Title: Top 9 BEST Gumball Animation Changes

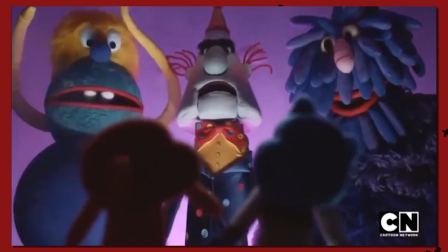(4:20)
It gets to this really crazy moment where they intimidate the two, and the composition was just great.
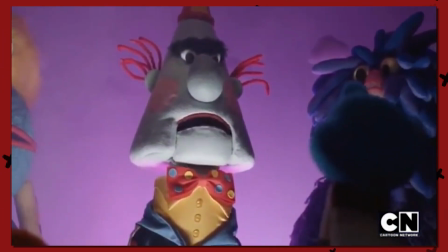(4:24)
The way they appear small and the other 2 puppets appear larger just really sets the tone of these enemies being really mean and scary.
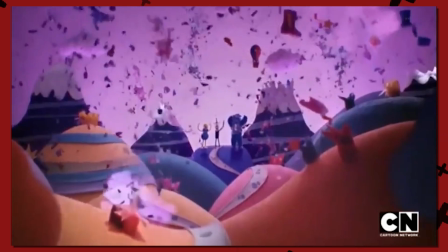(4:32)
Plus, the explosions at the end were just awesome. It's fun and weird.
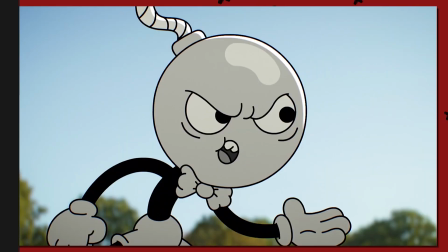(4:37) And speaking of weird, Give me your wallet. What is
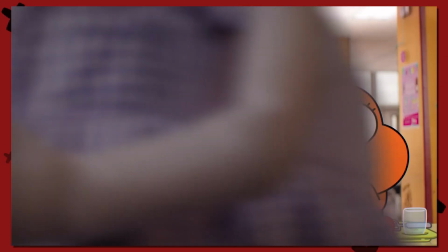(4:43) What's wrong with you? Why'd you do that? Sussy!
She's a really weird character because she's essentially a Chin.
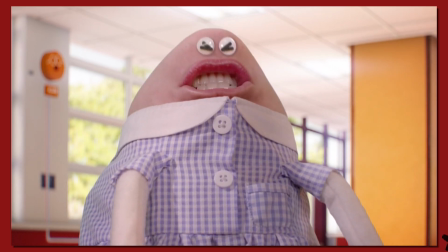(4:50)
Weird for us, fits right in with Elmore, kind of.
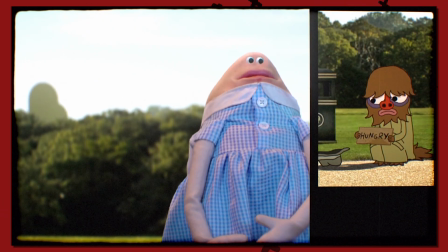(4:53)
As weird as she is, she's seen as an outcast, possibly because she's the closest to having human features.
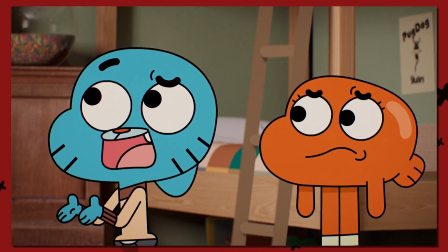(5:00)
Towards the end of the episode, when Sussy realizes that Gumball and Darwin were trying to change her to make her look more acceptable,
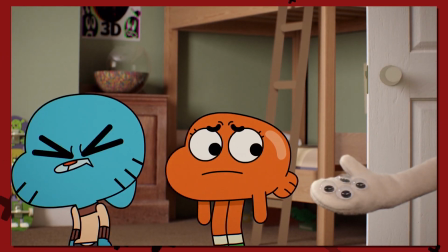(5:06)
Sussy gives the duo the same googly eyes that she has, which leads into this crazy crayon animated piece.
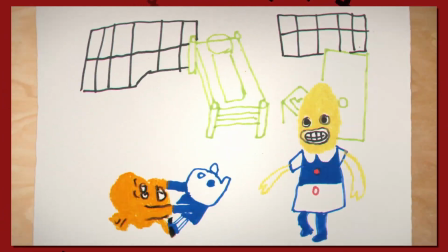(5:13)
It's very jagged, pretty bare, it looks pretty amateurish, but not to the point where it looks poorly produced.
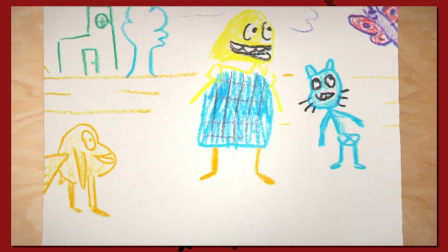(5:18)
Like for example, the characters don't jump around the page in a way that doesn't seem smooth enough.
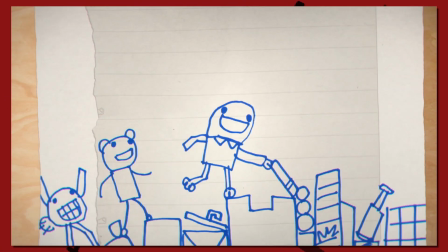(5:22)
If you view things like the clouds or the trees or anything in the background, those wiggle around quite a lot.
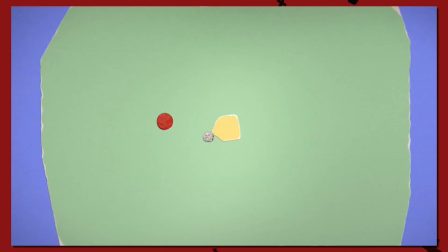(5:28)
I just love the part where it looks like they're just swimming or zooming into Sussy's insanity.
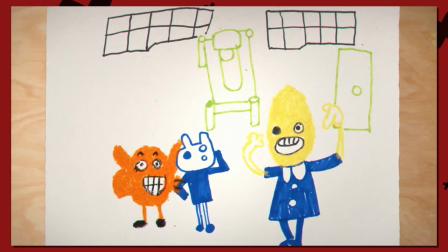(5:32)
The character designs are what to be expected. Now this is a great example of an animation change being needed to create a purpose strong enough to warrant it.
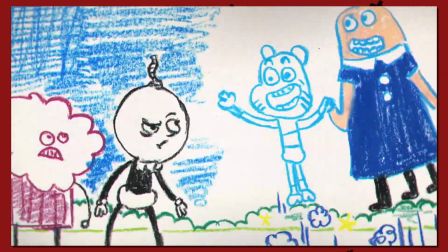(5:40)
Without this, the message would have been really crippled. It's symbolizing that while not perfect, it's good enough.
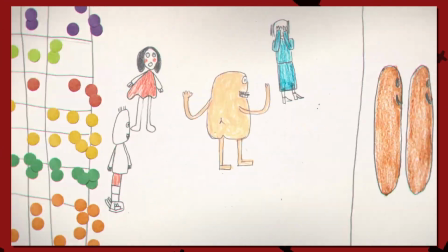(5:46)
Very loose freeform, but what Sussy would have liked.
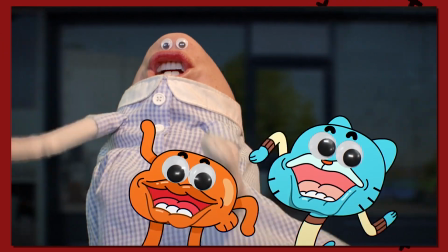(5:49)
Giving her perspective gives her character depth, and the understanding to make this episode very wholesome and heartwarming.
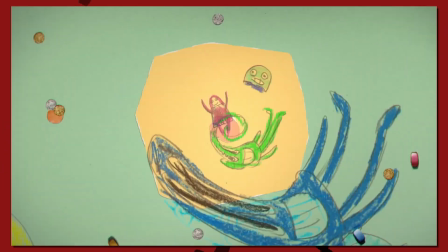(5:55)
Now yes, putting this over the puppets is a controversial choice, but I've never really cared about safety.
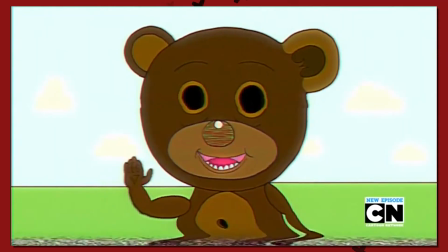(6:01) Well, until... Remember kids, please take care, because danger's lurking.
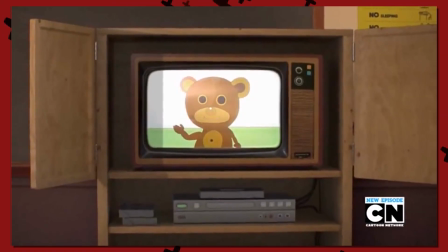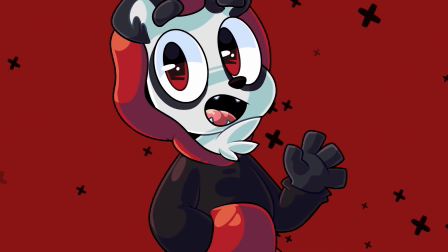(6:14)
Honestly, the safety is not a very memorable episode despite it being one of the major Darwin episodes pre-season 5.
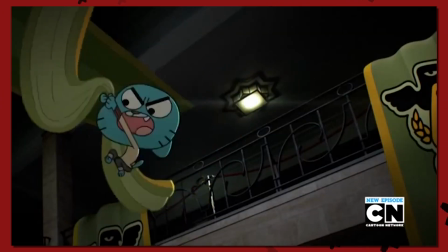(6:21)
It's a good episode upon rewatch, but the highlight is both seeing Dictator Darwin, but also this initial animation of this weird,
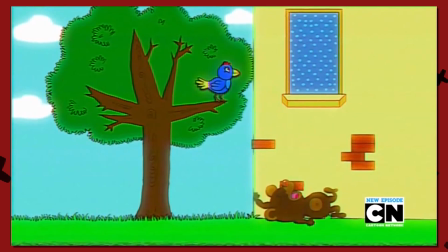(6:28)
distorted, overexposed in some areas, intentionally poorly animated at points safety short.
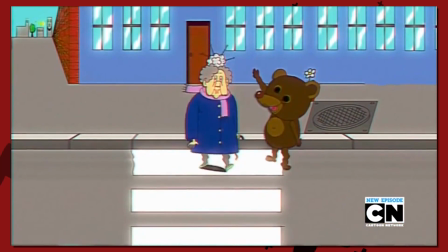(6:33)
It's straight out of something you'd see on YouTube Kids, except it has even better animation in those songs about finger videos.
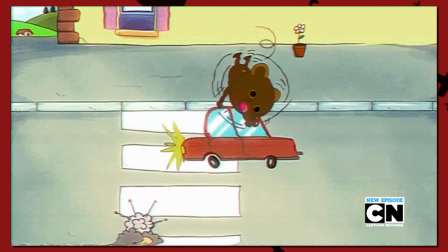(6:40)
Yeesh. Anyway, I love this segment a lot.
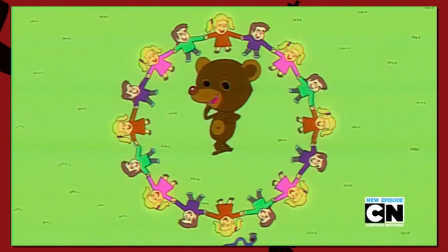(6:43)
The animation was very well produced for the effect that it wanted to give off, and I personally think it came across eerie and creepy.
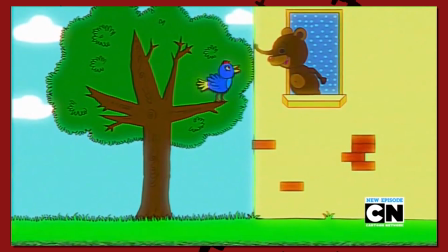(6:49)
The sound design for this makes the entire scene seem a little innocent, using sounds and songs that you'd expect in something for very young children.
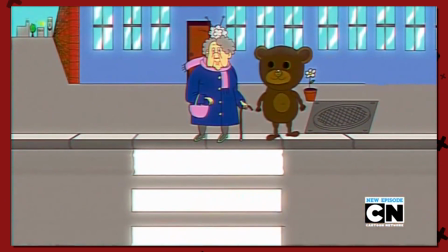(6:57)
The distorted effect stays out of the way when needed to, and has a few moments where it comes back.
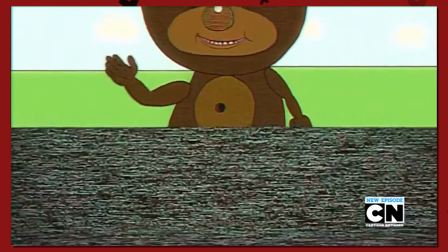(7:02)
It really makes a mark, like towards the end. The narrator, while not a part of the animation specifically, puts the cherry on top for this animated segment.
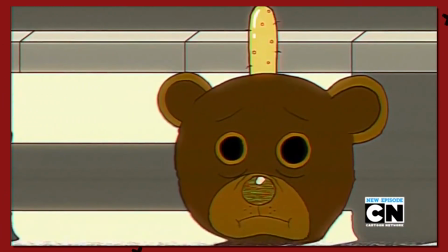(7:10)
His voice direction in this just makes the entire thing funny, especially when he yells at whatever the little teddy does wrong.
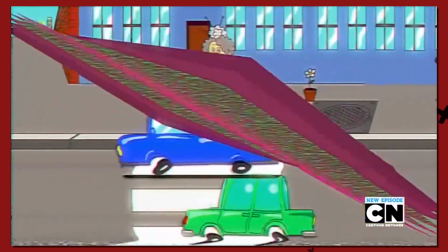(7:16)
Also, there's just something about this postcard flip transition and star Irish transition that fits.
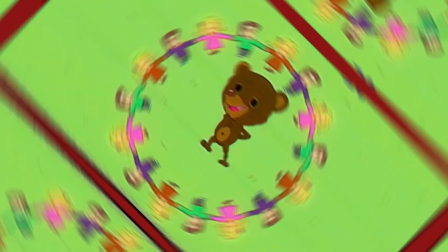(7:22)
If there's anything this short isn't, it's cringe. But if you want to see that...
Hey, I need a photo for the school blog, that okay?
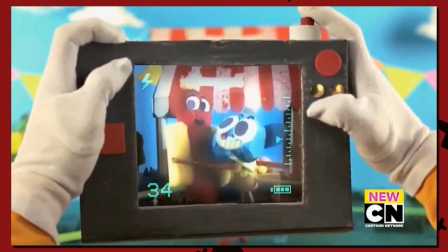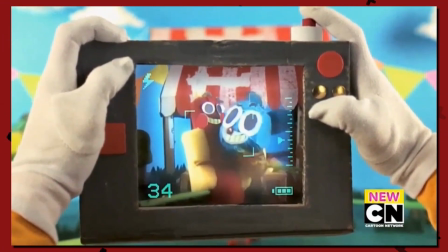(7:35) Could you get on with it, please? It's just I wanted a photo of the cake.
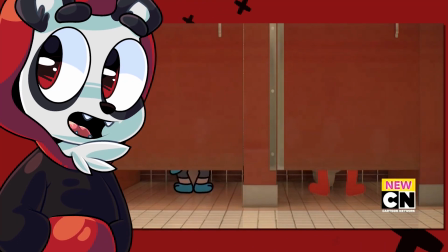(7:43)
You know, one day I'll get around to Gumball and the Hot Dog Guy centered episodes.
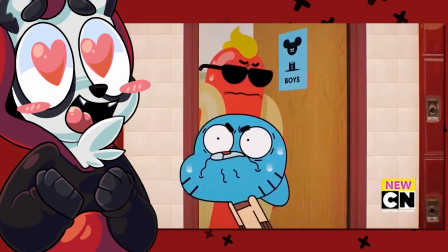(7:47)
They are my favorite examples of cringe comedy. One of these said episodes is The Cringe,
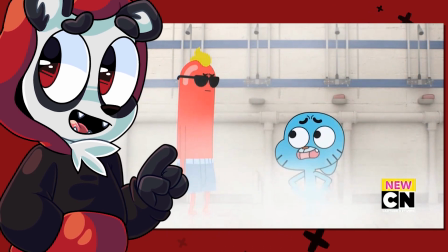(7:52)
a season 6 episode where Gumball and Hot Dog Guy try to make the cringiest moments to see if they can make regular moments feel normal again.
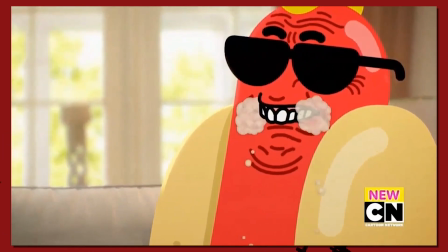(7:59)
They realize that they may have deep-rooted cringe-worthy memories of each other, which doesn't allow either of them to be comfortable around one another.
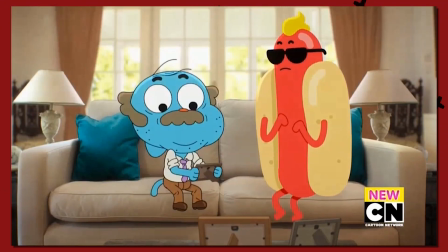(8:07)
They go back in time to realize what these moments may be. And this segment here honestly couldn't be better.
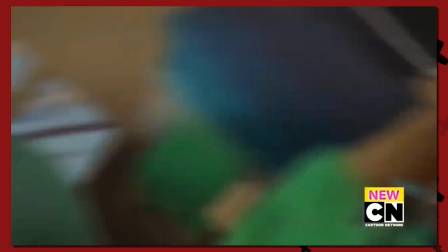(8:12)
The puppet aspect really made youthful Gumball look really well presented. The comedic segments weren't impeded because of an animation shift, but rather enhanced.